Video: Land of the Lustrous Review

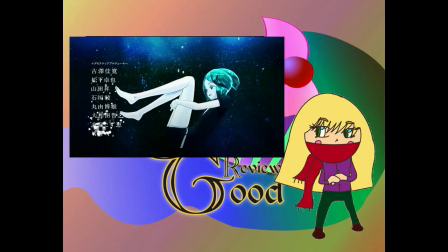0:05 Land of the Lustrous uses its medium to create something truly impressive, something I'd go as far as to call a masterpiece.
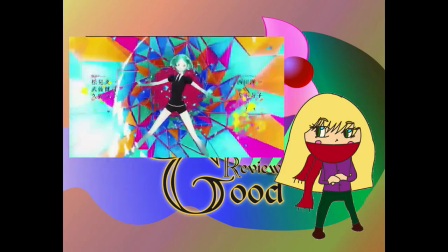0:14 Now, I haven't done a lot of work in 3D modeling, just enough to know that A, it's a pain, and B, I suck at it really, really badly.
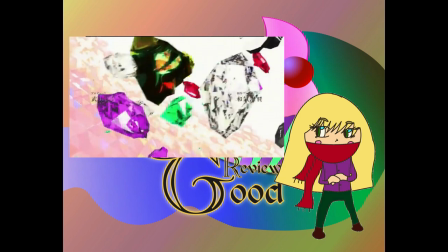0:23 Still, the experience helped me to appreciate Land of the Lustrous for the well-crafted anime that it is,
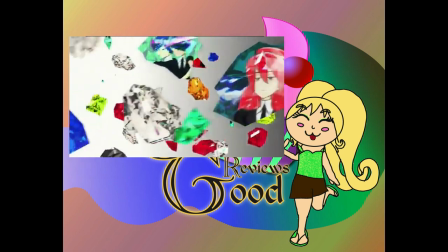0:30 in a much deeper light than I would without that experience.
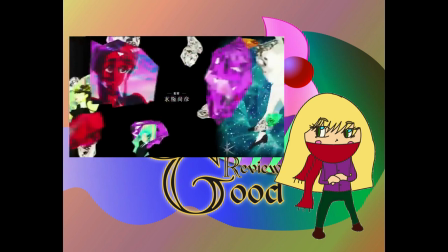0:34 Land of the Lustrous isn't just good at using its medium, its entire existence is enwrapped in it.
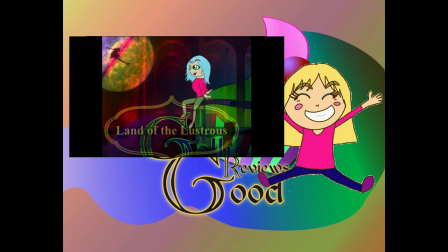0:41 Hello nerds of the internet, Gala Geek here at your service,
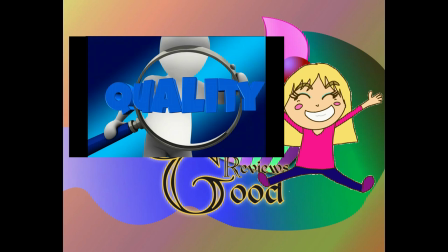0:45 and today I'm taking a step back to look at an anime I consider to be one of, if not the best, anime of 2017.
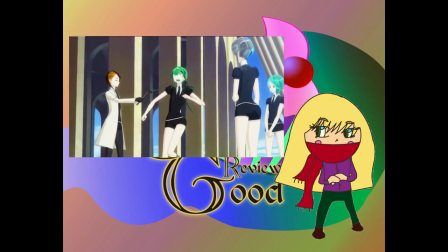0:53 Okay, let's talk about its concept and story. And yes, there will be spoilers.
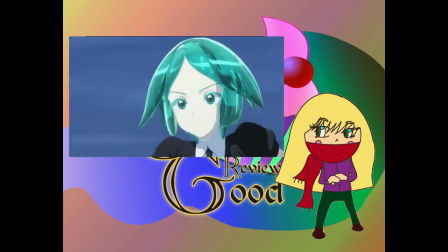0:58 But I'll let you know when you can skip so you don't have to be spoiled. In my opinion, the idea of anthropomorphic gems is a neat one.
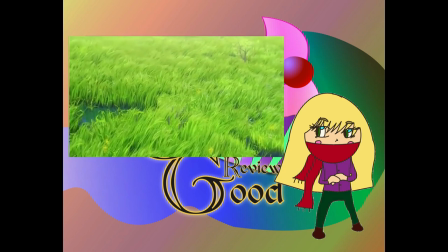1:08 It leads to an interesting outlook on humanity and life in general. The gems can't die, they live forever.
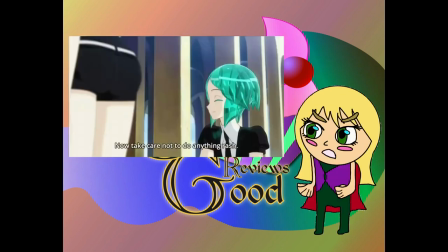1:15 However, if they're shattered, their parts and existence is separated with those parts.
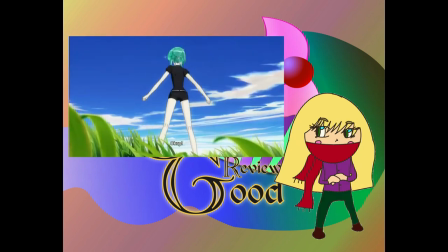1:20 The show also dives into one's purpose in life, what and who we want to be,
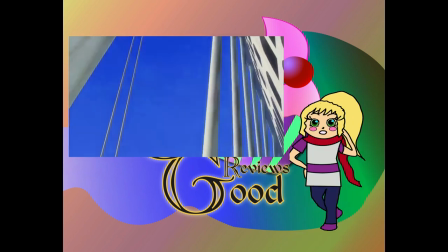1:26 a topic that hits really close to home for me as I try to figure out life.
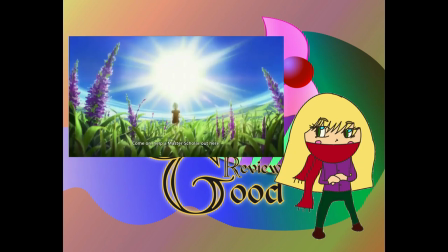1:32 The show also discusses change.
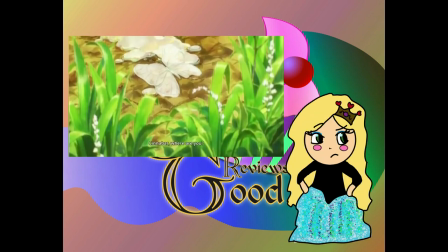1:35 Nothing stays the same in this world, and sometimes the changes won't be for the best, and that's okay.
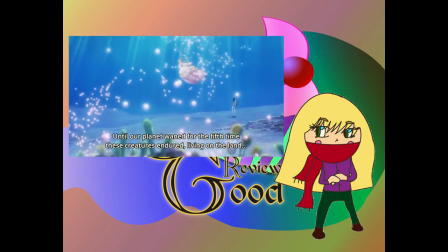1:43 It also explores unspoken trust, betrayal, and the importance of memories.
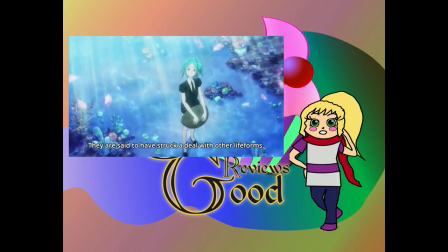1:49 I'll be honest, you don't go into this show for the plot.
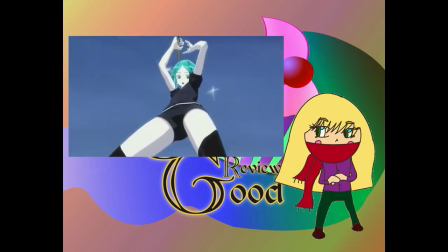1:53 It's a simple setup that follows Foss' everyday life for a year as she tries to find a new job for Cinnabar.
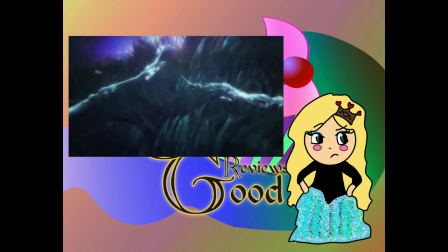2:01 It is the only string that ties these 12 episodes together, as the characters go through, well, massive change.
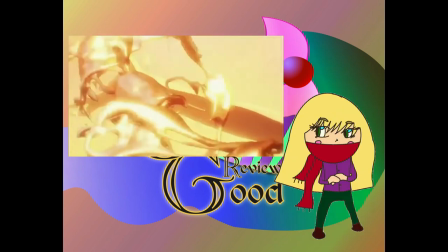2:10 No, this show is meant to be an experience.
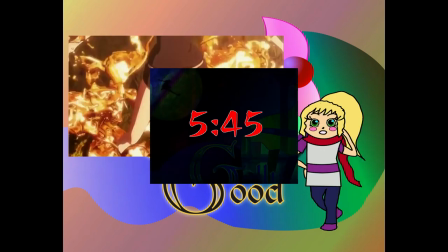2:14 Now, this is where I'm going to go into spoilers, so feel free to skip to the timecode on the screen.
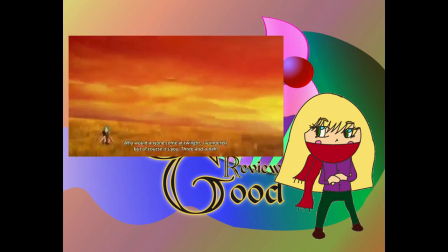2:20 Okay. Everybody gone? Last shot. Okay, let's start with the episode Diamond.
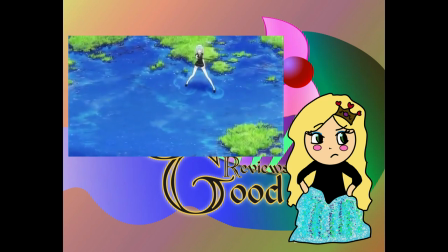2:29 This is when I realized this anime wasn't going for a hard-told story, but wanting to wrap you in its existence.
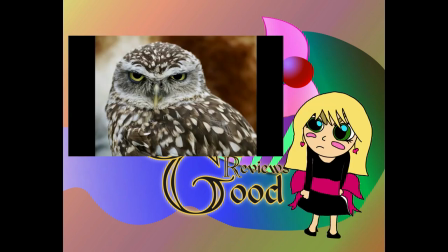2:37 The scene where Dia is running across the sky, I know you've seen it, everybody has, wants you to forget about everything around you.
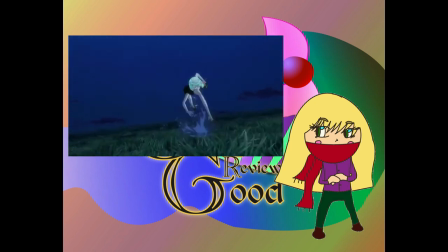2:47 It wants you to forget you're watching an anime, and it wants you to feel the wind and smell the grass.
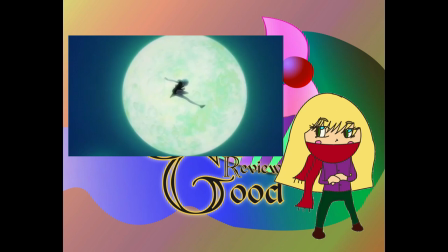2:53 It wants you to forget the urgency of the story and experience what's going on around you.
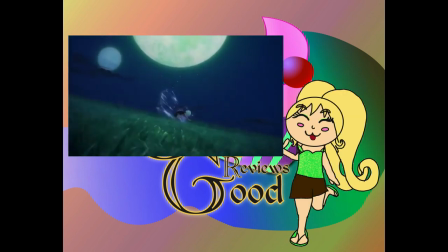2:59 And the show is full of scenes like this.
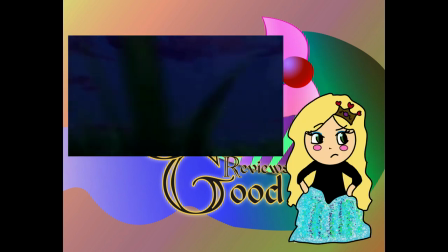3:02 If they were cut, there'd be very little script change, but a massive, massive tone shift.
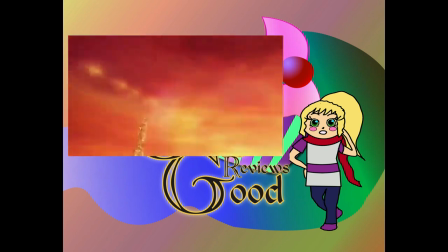3:10 And while that's where I saw it, the show also does this in episode 1, when Cinnabar and Foss are attacked.
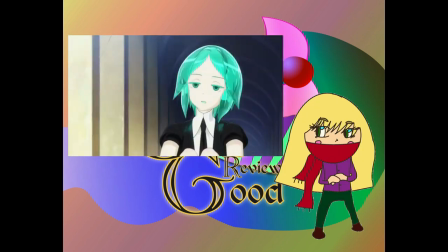3:17 They don't want you to think. This show wants you to feel. And that's not to say there aren't spectacular moments in storytelling either.
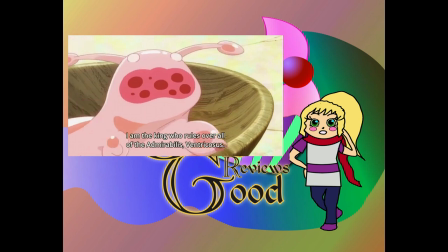3:26 In the episode's soul, flesh, bone, the overarching mystery of the show begins to unravel,
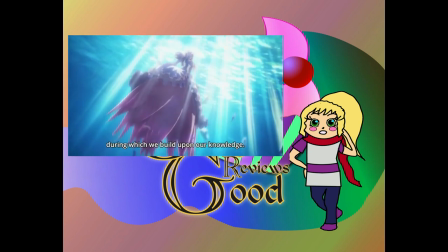3:31 as we find out that different groups are meant to be different parts of humans that used to roam the world.
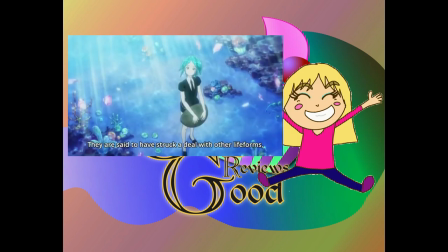3:38 Then there's my favorite moment. Well, this one. Kanamu.